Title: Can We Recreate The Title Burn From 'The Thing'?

Yo! What's going on? How are you? I hope you're good. We are in the middle of making this movie right now. It's this horror comedy skit about this guy. He's a lake monster, and he comes up out of the lake and he kidnaps some teenagers, and all kinds of shenanigans ensue. And I wanted to include a cool title card. I saw this as an opportunity to do something that I've been wanting to do for years, and that is to recreate, or at least approximate, something similar to the title card from John Carpenter's The Thing. Now, we here on the channel are big fans of that movie. We did a little spoof of that movie years ago.
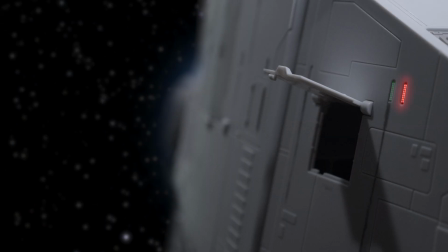0:42 It was kind of Among Us meets The Thing in space, and I played Kurt Russell.
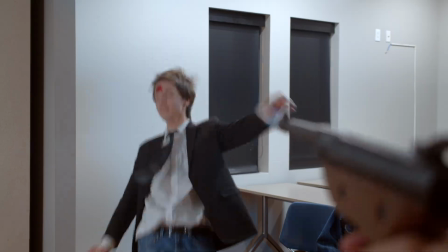0:47 Kurt Russell! Objection! Anybody else?
It's a charming little project, but for that project, I had a very similar idea. You know, I thought we ought to recreate that title sequence. But I, for whatever reason at the time, just decided to do it digitally in After Effects, which I had a pirated copy of After Effects at the time.
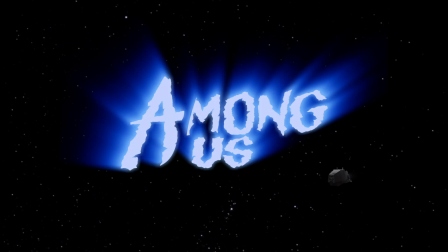1:09 It turned out good the way I did it back then, but it definitely looks digital.
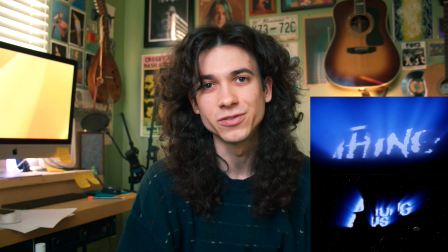1:14 And these days I am all about just the imperfections of doing things practically and doing things, you know, the retro way. And that's kind of the whole aesthetic of this movie. It's an homage to those old, you know, something you'd see on TV at 2 a.m. in like the 90s or the 80s. Real grainy and real all practical effects, guy in a rubber suit kind of thing, you know. So we're gonna do it again, and this time totally practically similar to the way they would have done it back in the 80s. First thing, I needed to design a title card. The name of the movie is Attack of the Scary Thing from the Dangerous Lake. It's kind of a mouthful. It's a lot of words. So it was definitely a challenge to cram all those words onto a legible, cool-looking logo. I knew I wanted it to look kind of handwritten.
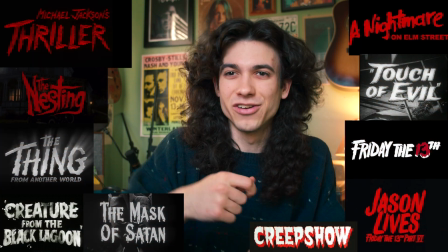2:00 You know, a lot of those old classic horror logos are that kind of brushstroke thing, you know, it looks like it was scrawled in blood or something. So the first title card I did was for the teaser that we just released a couple of days ago as of recording this.
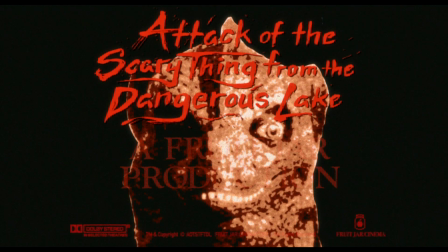2:17 Attack of the Scary Thing from the Dangerous Lake.
And for that, I was more specifically recreating the font of the Texas Chainsaw 3 logo.
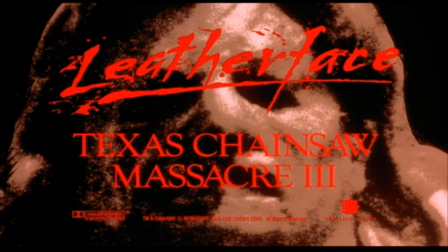2:29 Leatherface. Texas Chainsaw Massacre 3.
And I thought the best way to make it look like it's liquid or like it's paint is just to paint it.
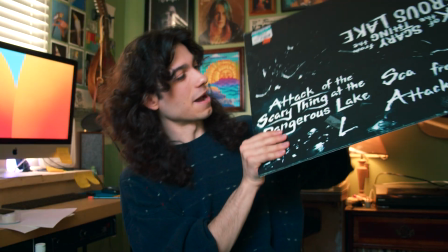2:39 So I painted, this was my first attempt right here.
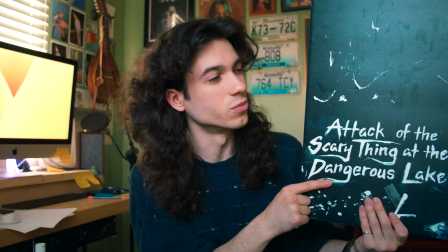2:43 And that worked out all right for the teaser, but I knew that for the movie I was gonna want something a little more bold and striking,
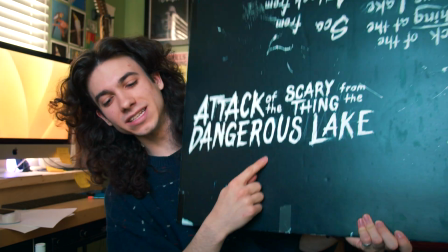2:48 where the words fit together more interestingly than this. So this was my second attempt at the title, which I thought was much more,
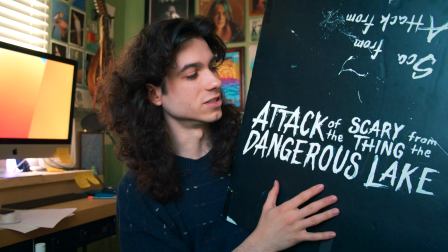2:57 it looks more like a logo, you know, it's just more legible and more striking.
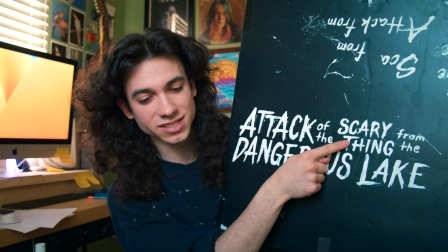3:01 I like stacking Scary Thing of the Scary Thing from them. So I took a picture of what I painted. I pulled it into my image editing software, which I just use GIMP. It's a free like Photoshop alternative, and I put what's called a threshold effect on it, which turns every pixel in the image to either stark black or stark white.
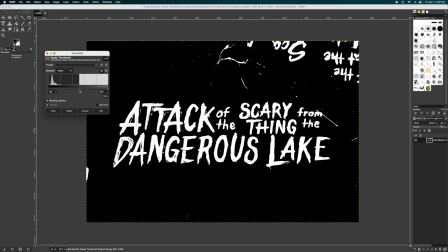3:24 Threshold effects are really cool because you can decide exactly where the threshold is, where the pixels go black or white, right?
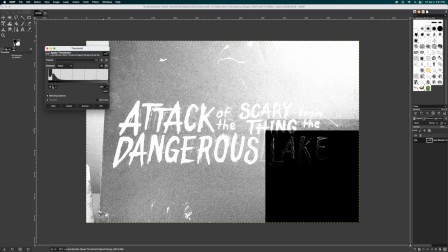3:31 You can determine the minimum amount of darkness that will cause a pixel to lean all the way over into stark black.
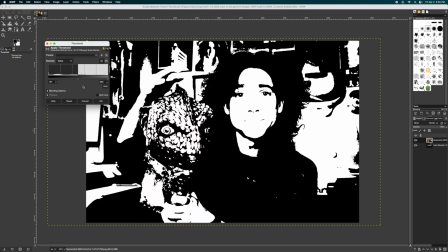3:37 I assume that's why it's called that. Super handy tool, I use it all the time. But that just allows us to simplify everything down so it's just the outline of the words.
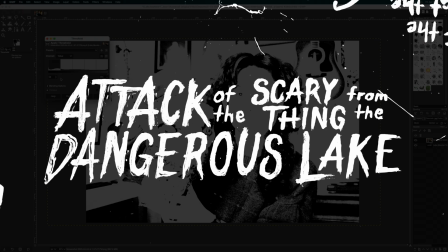3:43 And then from there I was able to move a couple of the letters around and resize some things just to make everything look a little more balanced and even, because I did not get it perfect when I painted it,
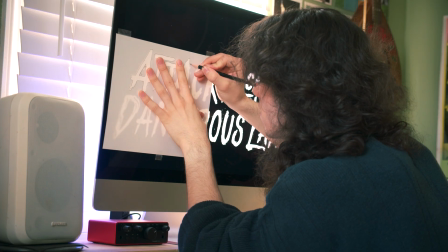3:51 but that's okay. And then I just straight up traced the computer screen to get a tangible real world recreation of the logo.
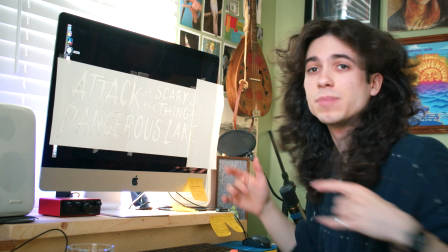4:01 So there's that's done. I'm gonna tape these pages together. It's not gonna be perfect, but it doesn't need to be. It doesn't need to be.